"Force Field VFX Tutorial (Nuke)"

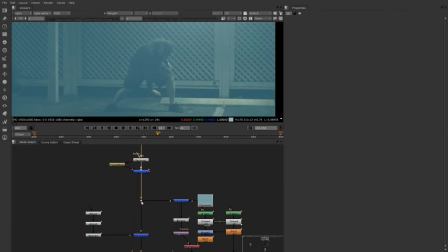500s
What I did was I wanted to use the original footage
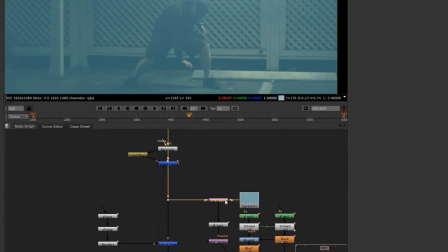505s
with a constant merged on top here to give it an overall blue tint. And I wanted to use the footage because I wanted to distort it so that it looked like the footage that was happening inside of the bubble was getting distorted.
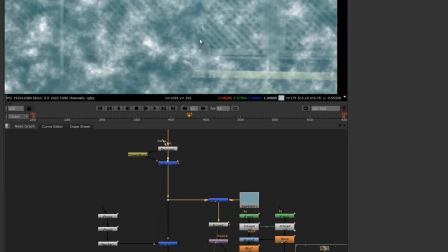519s
So I then threw a noise on top of that so you could see a little bit of the footage in there. And then threw an overall lens distortion and warped the entire footage so it looked a little more spherical.
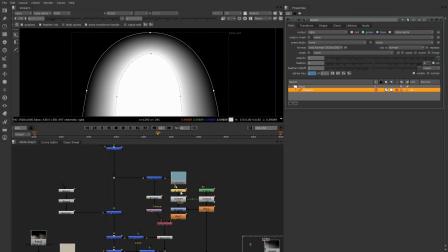534s
Once I had done that, all I did was create a roto and dragged the feather points, so it gave me a little bit of an arc, and it feathered in, and used this as an alpha channel
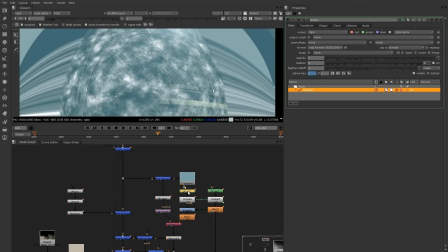547s
so that I could recut out the shape and throw it back on top of my footage. It's made up of two alphas.
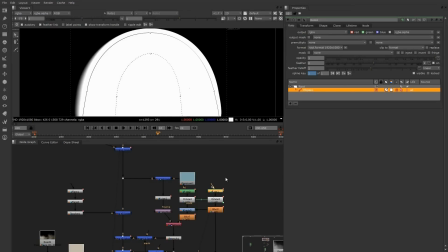553s
It's made up of an overall alpha roto, which is opaque on the outside,
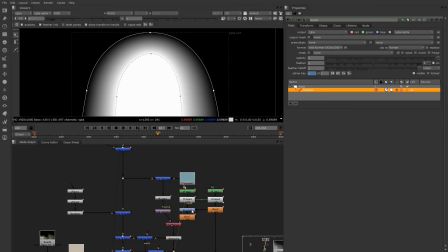560s
and another one, this one, that I used to mask the two out, and together they make this.
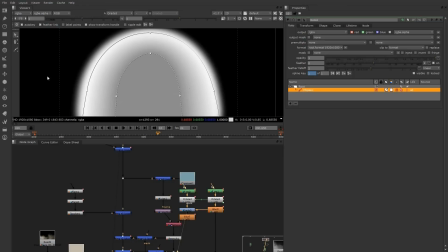566s
Slightly darker on the inside, and this is where we're going to get the majority of our effect, and then to the outside we're going to get no effect on top.
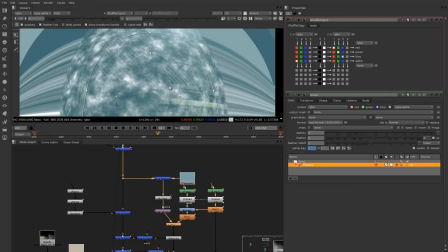574s
Use a shuffle copy to shuffle that alpha into this channel.
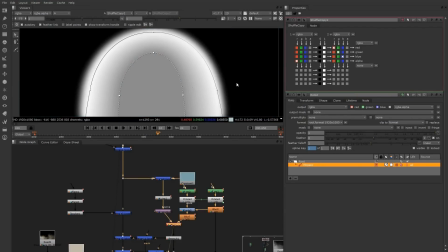579s
So if we look at this, and then I hit A, that's the alpha channel.
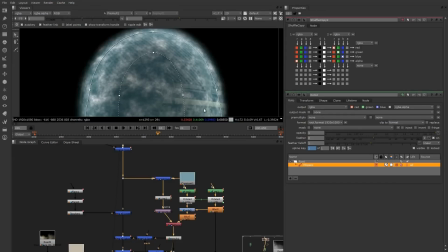584s
And it gets pre-molted with a little bit of lens distortion of the background.
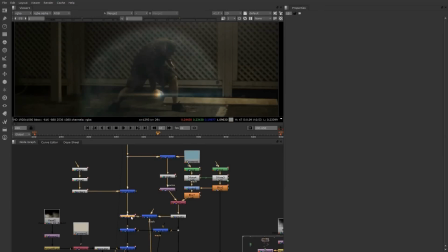589s
And then that gets merged on top of the shot. The first one that I added on was a plus, which is going to brighten your shot up a little bit. I
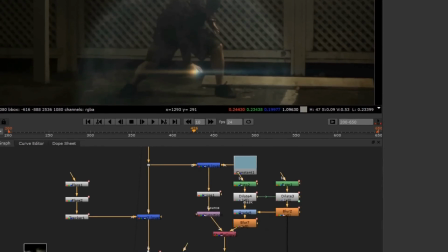598s
used this first and then covered it back up, duplicated the effect, and put it back on top
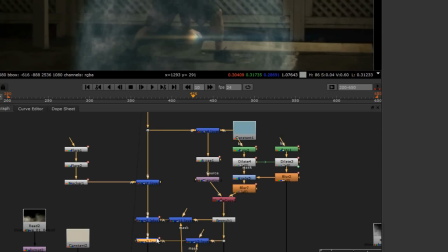605s
with one that was less bright.
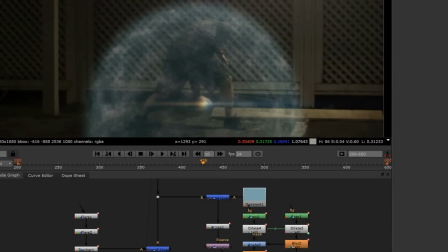607s
Between the two, I got a little bit of brightening around the outside and the inside of the bubble, but then got the majority of the effect from the second merge.
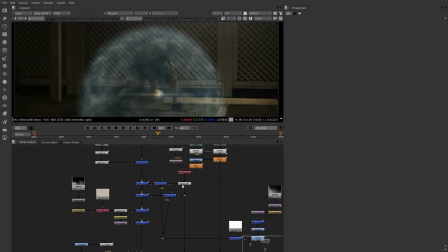615s
These two merges that I've thrown in here are just acting as masks that are actually plugged into a smoke element down here. The reason I have these on here is so that I could affect how the transitioning of the portal, I'm sorry, force field, would key off the screen for when I turned it off.
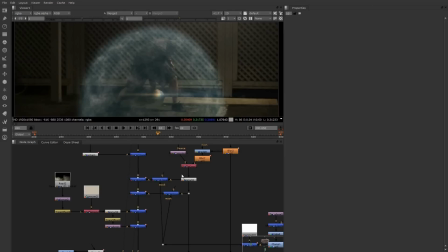635s
And this way it didn't just fade off, it actually got cut out by the smoke element and gave it a little bit of a blocky turn off. Then I wanted to add a smoke element to the sides of my force field. This was going to tie the effect in when it actually went off, kind of like a mini explosion, I guess.
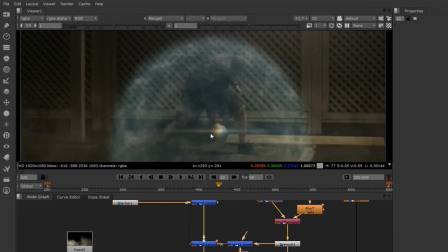655s
So if we look down here, you can see the effect where I've turned it on and off.
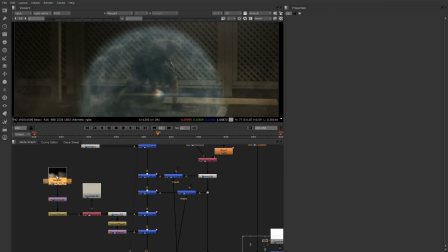662s
And I have the... This is just stock smoke footage that I have
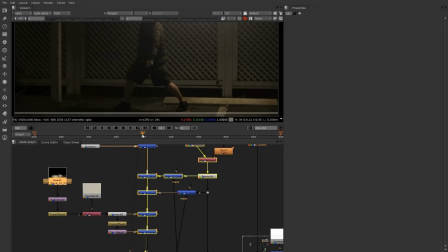670s
reformatted and timed so that when the initial hit happens, the effect starts along the outsides here.
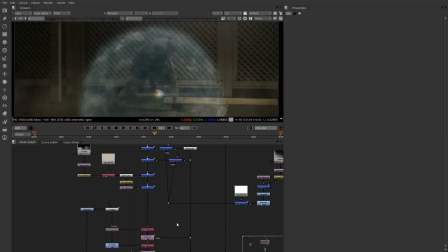678s
Now comes the subtle things, but that really do matter and can tell the difference between professional work and not professional work. I would think that a force field like this would be warping the background a little bit and warping around the edges. So I had to make sure that I added a little bit of distortion to the actual shot.
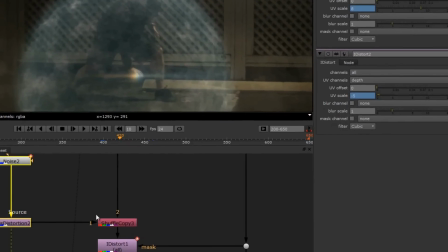698s
This distortion is all happening through this alpha channel over here,
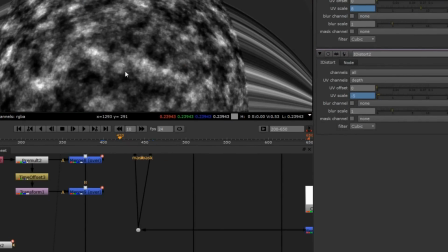702s
which is really just the exact same effect that we had with the noise and the lens distortion on it. Anywhere in the white is going to get distorted more than in the black areas.
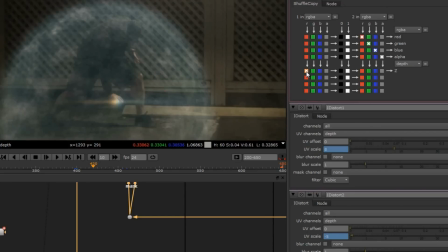712s
I shuffle that into the bottom of my tree and set the red channel to the depth.
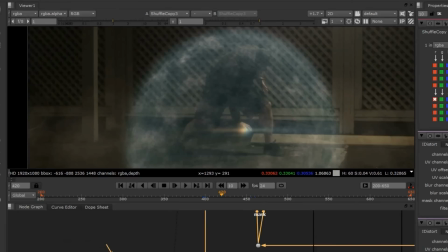717s
So if I view my footage at the point of this shuffle copy, where I've shuffled in this channel into the Z depth,
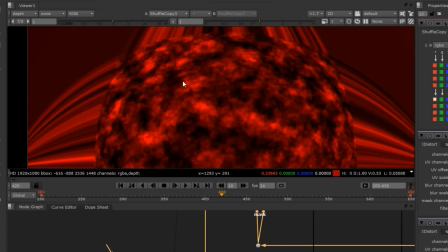726s
if I come up here and select depth channel, you can see that this is my depth channel. And I can go back to my RGBA.
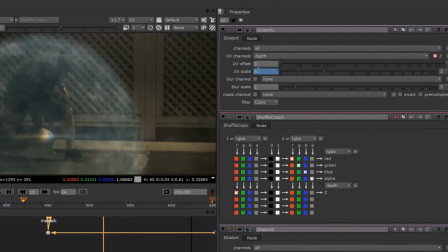735s
And inside the eye distort, I can change the UV scale, which is going to be the distortion amount, and make sure that the UV channels is set to the depth channel that we've created.
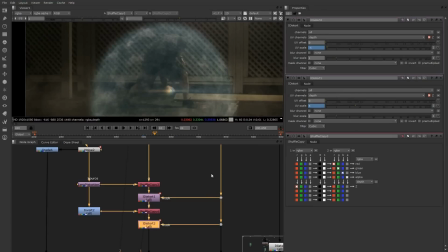748s
I wanted to make sure that I distorted things to the left and the right, so I made sure I had two different eye distorts. One uses the values of white to shuffle things to the left, whereas the other one inverts the channels that I had,
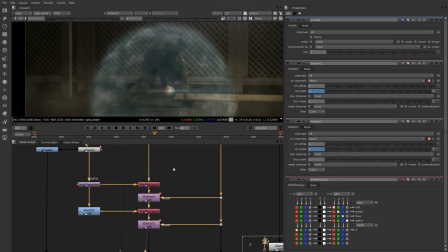763s
reshuffles them in, and uses the exact same alpha but inverted to shuffle everything to the right. Now, I didn't want to use this on the overall shot. It would have blanked across everything, so I used the mask pullout pipe from the node and plug that into the actual alpha channel of my force field.
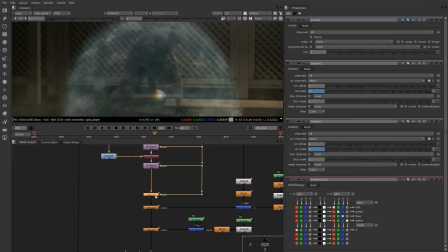782s
The first glow in my tree is nothing special. All it's using is the mask section of this alpha channel, the same one I've been using throughout the entire shot, this alpha channel. And I'm just using it to go on top of the footage right there. It's just making the force field a little brighter.
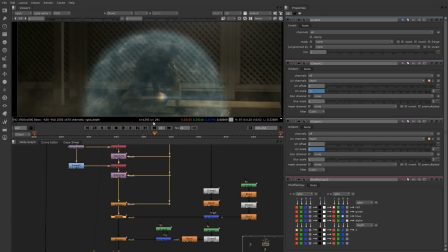800s
The second glow, however, is the one that adds the glow to the majority of my shot. You can see when I turn this on, I didn't want it to actually add any glow to the internal bits of the force field.
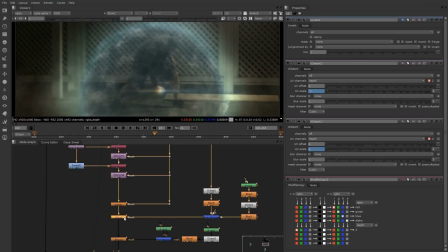812s
This is only for the outer portion of it. So I use the mask
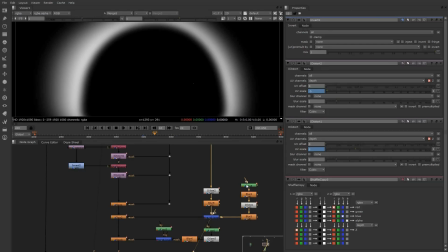817s
right here, and I use that to cut out a much more dilated out version of the mask right here, and merge them together so I get this alpha channel. And this is the alpha channel that I use for the second portion of the glow.
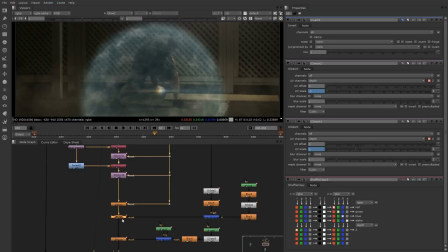833s
This way I can affect just the outside of my force field and not the inside.
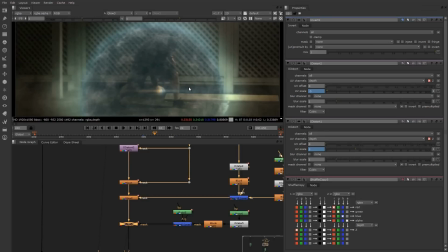837s
And last but not least, a very subtle portion of the glow, but definitely needed to really sell the effect.
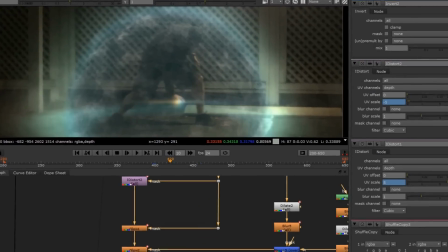845s
And that's the third one. It's actually my ground plane glow.
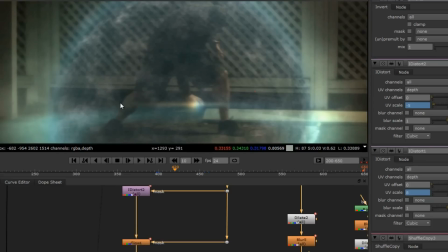850s
The thing that makes this one different is it needed to circle around me, meaning I needed to rotate myself and actually put myself on top of this glow.
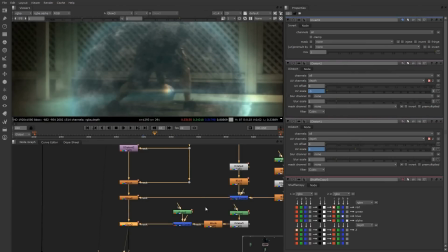859s
You can see that when it hits the ground, it goes behind my legs, and that is because of this roto.
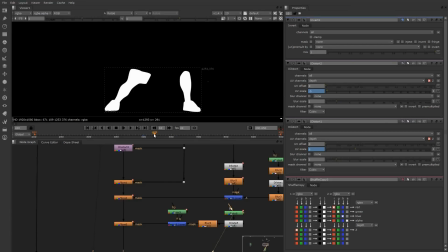865s
This is a roto of my legs that I went through and rotoed frame by frame. It's pretty easy. I was standing fairly still, but it does move a little bit.
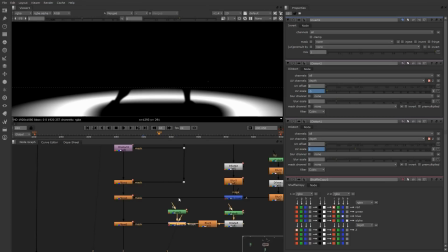874s
And I use that in the mask portion of this merge in order to cut out the roto that I used for the ground glow. So between the two, you can see the holdout for my legs,
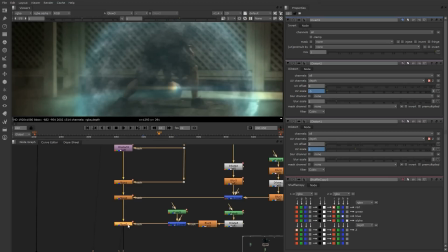885s
and then we can put the glow back on top and this way the glow doesn't land on top of my legs, it places me behind.
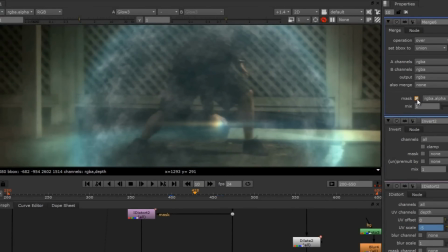892s
If I toggle on and off the mask, you can see that it definitely sells the effect a little better. If you look at where my legs are at, it just wouldn't have looked right with this glow going over my legs. It wouldn't have placed me in the center of the force field. It would have placed me on the back end section of it.
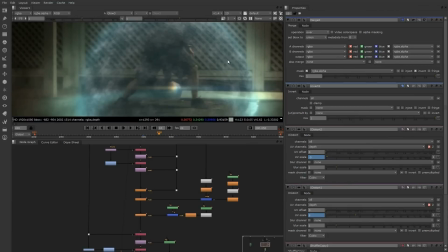907s
After I've completed this one frame with the look that I wanted, I just had to go through and I had to animate everything.
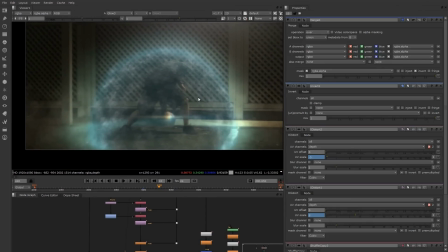913s
So all the values that I was using, I just keyed them around a little bit so it gave a little bit of a flicker to the effect,
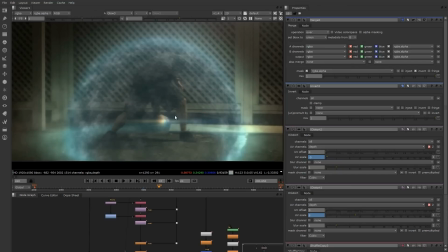919s
and the initial in point and out point had to fade the effect on and fade the effect back off. During the fade on of the effect, I made sure that I really brightened up the lens flares, and also added more lens distortions around the back end section of the shot.
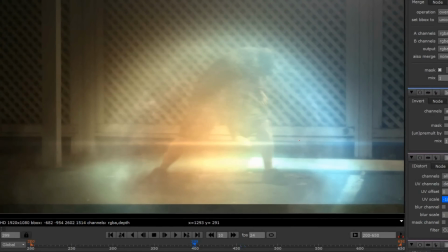935s
You can see on this frame where I'm getting into the initial explosion when I add a bunch of lens distortion around the outside here. It's really subtle. You can only see it when you frame by frame, but in the actual animation,
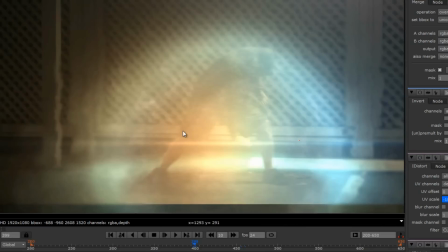950s
there's a lot of work that gets done in these three frames that you'll probably never notice, but it definitely helps sell the effect.
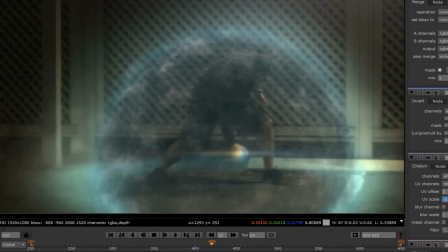958s
And you'll be surprised how crappy an effect like this can look, actually, before you start to put back on your color grading at the end of the shot.
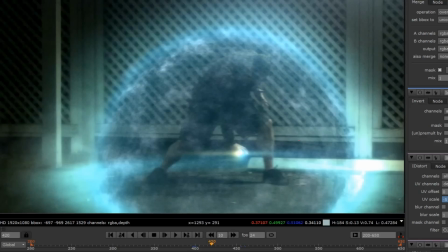965s
You can see I went from this, and really it does look pretty cheap and fake until you put the actual effect back on top of all the color grading, and it really sells the effect of the two being together when it grades the footage and the effect together at the same time.
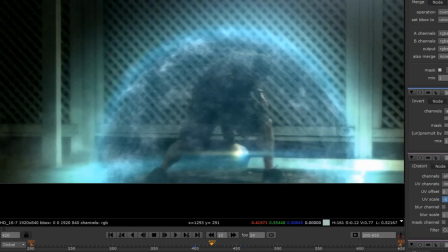981s
Then I went through the reformat, and then I rendered it out. And that's it. It's pretty simple once it's all broken down. And the way I do my effects, those techniques can be used in any program. And you can go for a completely different look using the same techniques. Now, with this being the first of many videos, comment. Please comment.